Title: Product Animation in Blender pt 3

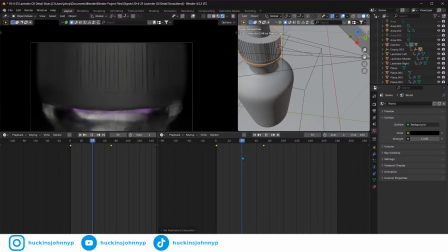(26:13)
It's always going to be spinning at the same rate, and that kind of just gives a slight, almost as if, yeah, it's just, I don't know. It's like you're just seeing it and it's always been spinning and it will always be spinning.
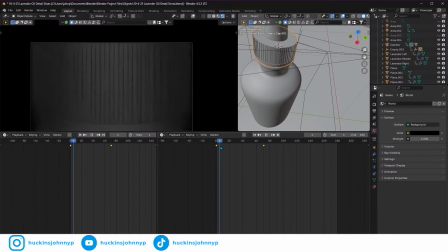(26:28)
I kind of like that sometimes with some motion. Some motion that can help a lot is having that.
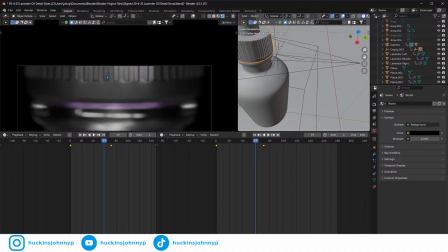(26:37)
Now, one thing I am seeing on this is I feel like with some of these, you're kind of getting, see how this looks?
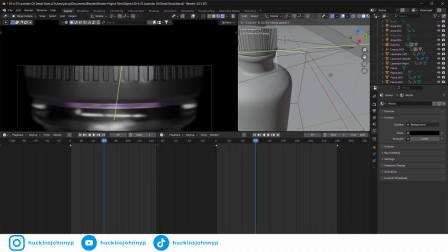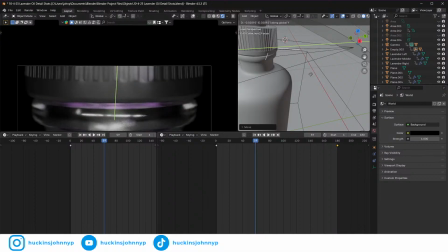I will say I like catching the edge there and having that be super sharp for a second.
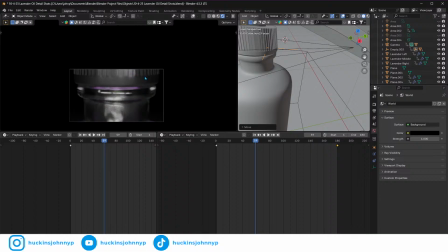(27:22)
What I'm not liking is this almost looks like a hexagon. See how you're getting one flat side right here from the light, and then this is almost a sharp fall off where the lighting is?
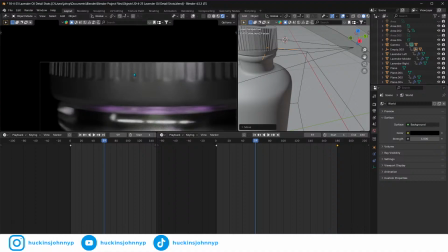(27:33)
Now that might actually make sense because the light's facing that.
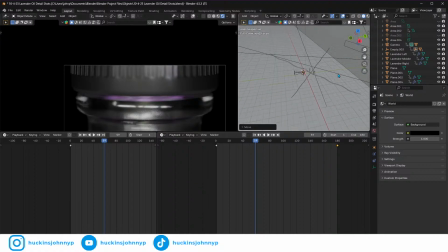(27:37)
And maybe what we want to do is we want to remove this light right here altogether and just use an above light, right? So what we could do is we could take this light and delete the keyframes on it, and then come here to 3D cursor and rotate this to the side,
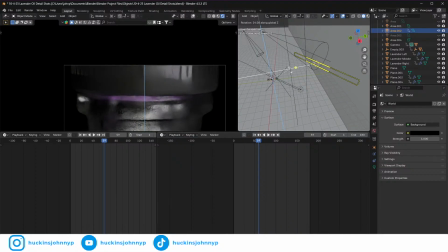(27:55)
just to get some more interest, or rotate it to the other side, right?
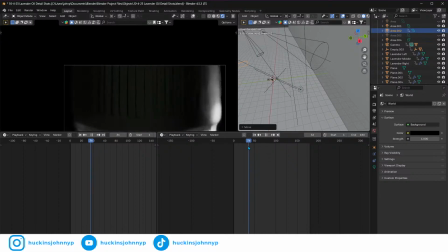(28:15)
How this animation looks like this looks incredible if we go to frame 1 here and then we set our,
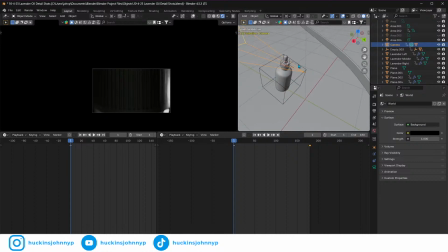(28:29)
click on anything over here and just zoom in on it, and we set this to be back here right on the edge, and so now we're just catching this lighting here, really crisp lighting.
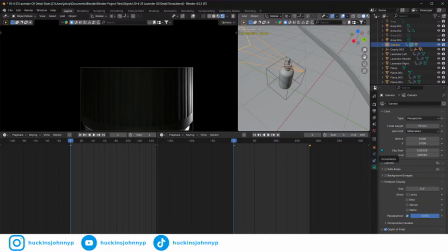(28:43)
And then we take this camera and we just widen it up a little bit. Set it to like 80 millimeters. And honestly, we might even keyframe what it's at, right?
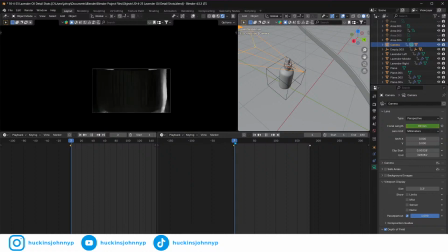(28:58)
80 millimeters, just so we're catching that. We don't really have to move its position because we already keyframed its position. And now that frame is, right, that cap is
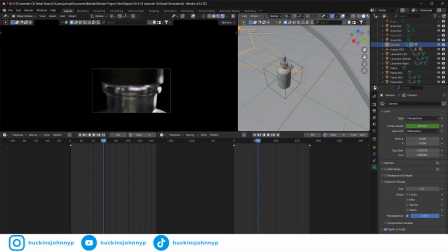(29:11)
spinning, but we're catching that a little bit. And then, so let's click back on our focus here, and let's see what we got.
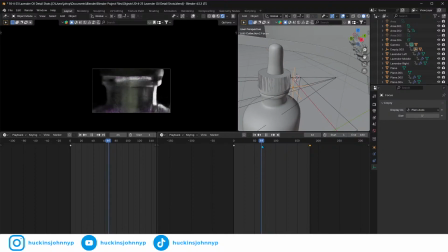(29:19)
So it's moving down pretty quickly, but remember right here, I almost want to go like this, Shift D, and bring that back up. Let's see, okay, and I forgot to keyframe that, so we'll delete that.
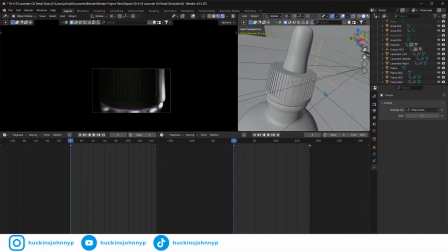(29:36)
Let's go to frame 1, boom, focus, G, Y, Y. We just want to catch that, those really sharp edges.
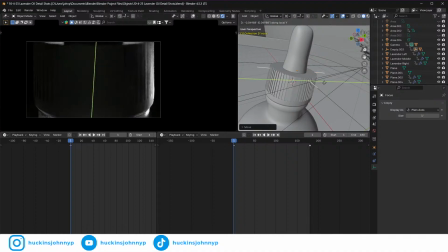(29:47)
Do you want it to be more focused? No, I'm thinking this goes back to there, and we really capture those edges right there. I think that will look really pretty. I think that looks really good.
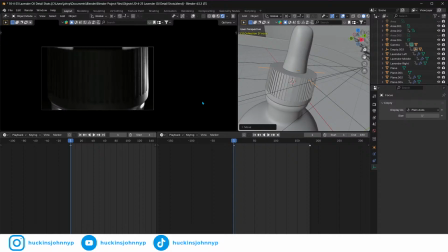(30:04)
Especially if it's spinning, I just think that's going to look incredible. And we can mess with the lighting a little bit too. But I think that's where we want it. So I'm going to go I, and we're going to set that keyframe. And then I'm going to go Shift D, and I'm going to bring that to about 50.